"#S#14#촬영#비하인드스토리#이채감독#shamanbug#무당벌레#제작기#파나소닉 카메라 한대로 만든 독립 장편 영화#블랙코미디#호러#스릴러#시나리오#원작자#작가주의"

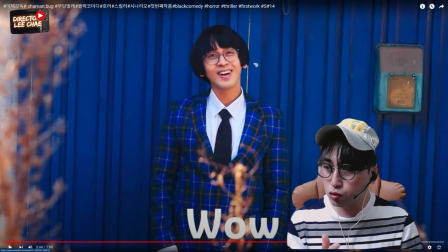[6:03]
어린아이처럼 되게 순수하게 정말 이게 소름끼치는 어떤 그런 장면이거든요. 거의 사이코죠. 거의 얘한테 걸리면 거의 다 죽는다고 보면 돼요. 길거리 다니다가도 뭐 이런 사람 만나면 솔직히 정말 무섭잖아요.
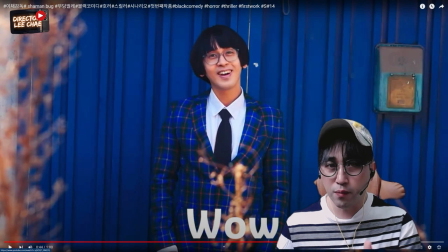[6:18]
착한 도둑이 남의 집에 들어왔는데 어 그러면서 이 해맑게 웃는 이 모습이 저는 좀 많이 소름 끼쳤다.
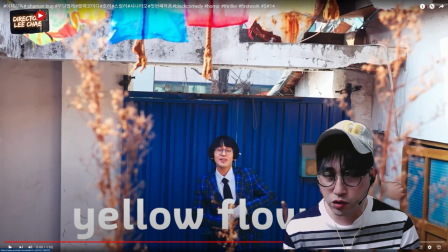[6:27]
착한 도둑은 이걸 보고 이제 갑자기 빨간 꽃 노란 꽃 그러죠. 은유적인 메시지를 전달하는 건데 사기 노래 속에 빨간 꽃 노란 꽃 그러죠. 빨간 꽃은 이상한 도둑. 이상한 도둑은 무당벌레를 뜻하고요. 그 다음 노란 꽃은 나쁜 도둑을 뜻합니다.
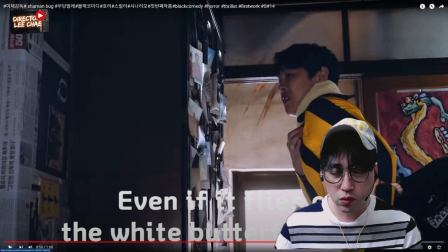[6:43]
꽃밭 가득 피워도 하얀나비, 꽃나비 이러면서 노래를 부르죠.
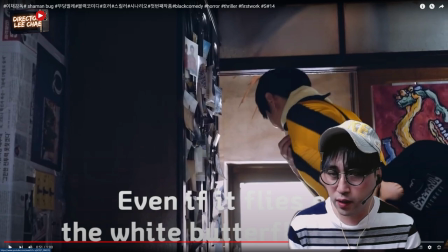[6:51]
착한 도둑이 부르는 이 노래에 이상은 도둑과 나쁜 도둑을 암시적으로 메시지를 관객한테 전달하는 거고요. 나쁜 도둑과 이상은 도둑에 대한 앞으로 펼쳐질 주제를 던지는 겁니다.
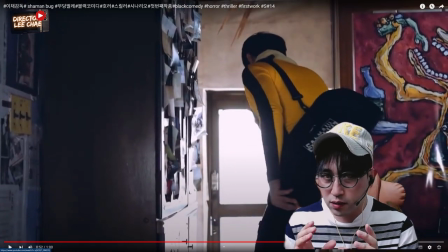[7:07]
이 촬영은 이제 다시 티럭을 살짝 카메라가 살짝 내려가면서 나쁜 도둑을 카메라는 크게 움직이진 않아요.
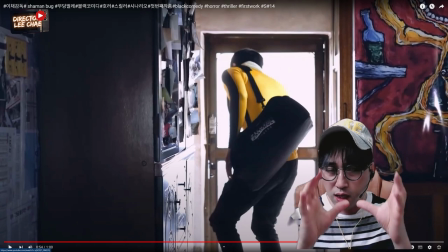[7:15]
그쵸? 현관문으로 나가면 착한 도둑은 마주치기 때문에 화장실로 들어가기 때문에 카메라는 살짝 다운하면서 초점을 나쁜 도둑한테 맞추는 거죠.
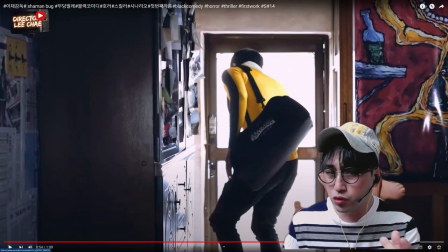[7:23]
하지만 바깥에서 착한 도둑의 사운드는 들어옵니다. 사운드는 편집해서 집어넣은 거예요. 실제 이 촬영을 이렇게 한 건 아닙니다. 실제 촬영은 동시에 이렇게 할 수가 없어요. 왜냐하면 그렇게 하게 되면 시간도 많이 걸리고 아다리가 맞는 촬영이 될 수가 없기 때문에 착한 도둑, 나쁜 도둑의 촬영을 따로 편집을 한 거고요.
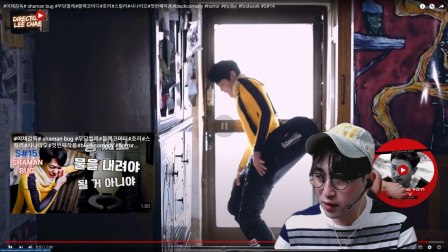[7:44]
이렇게 해서 저 바깥에 사운드 들리죠? 사운드는 편집해서 입힌 거고요.
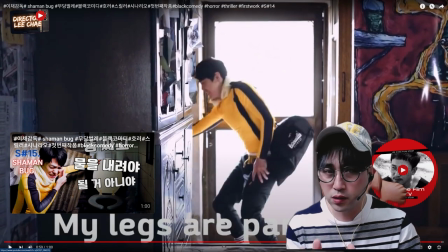[7:50]
모든 영화들이 그렇습니다. 이제 나쁜 도둑이 화장실로 들어가요. 그럼 다음 신남부 15 강의 강의에서는 착한 도둑이 집에 들어와서 남의 집에 도둑주라로 들어와서 무엇을 하고 남의 집에 들어와서 어떤 행동을 하고 나쁜 도둑과 이상한 도둑을 만나서 어떤 일이 벌어지는지 또 강의를 해드리겠습니다.
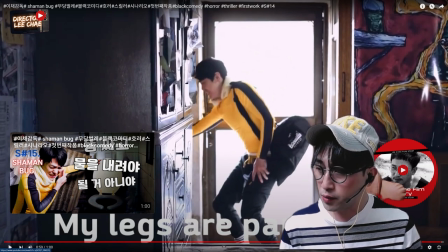[8:08]
오늘 강의 여기서 마치겠습니다. 감사합니다. 감사합니다.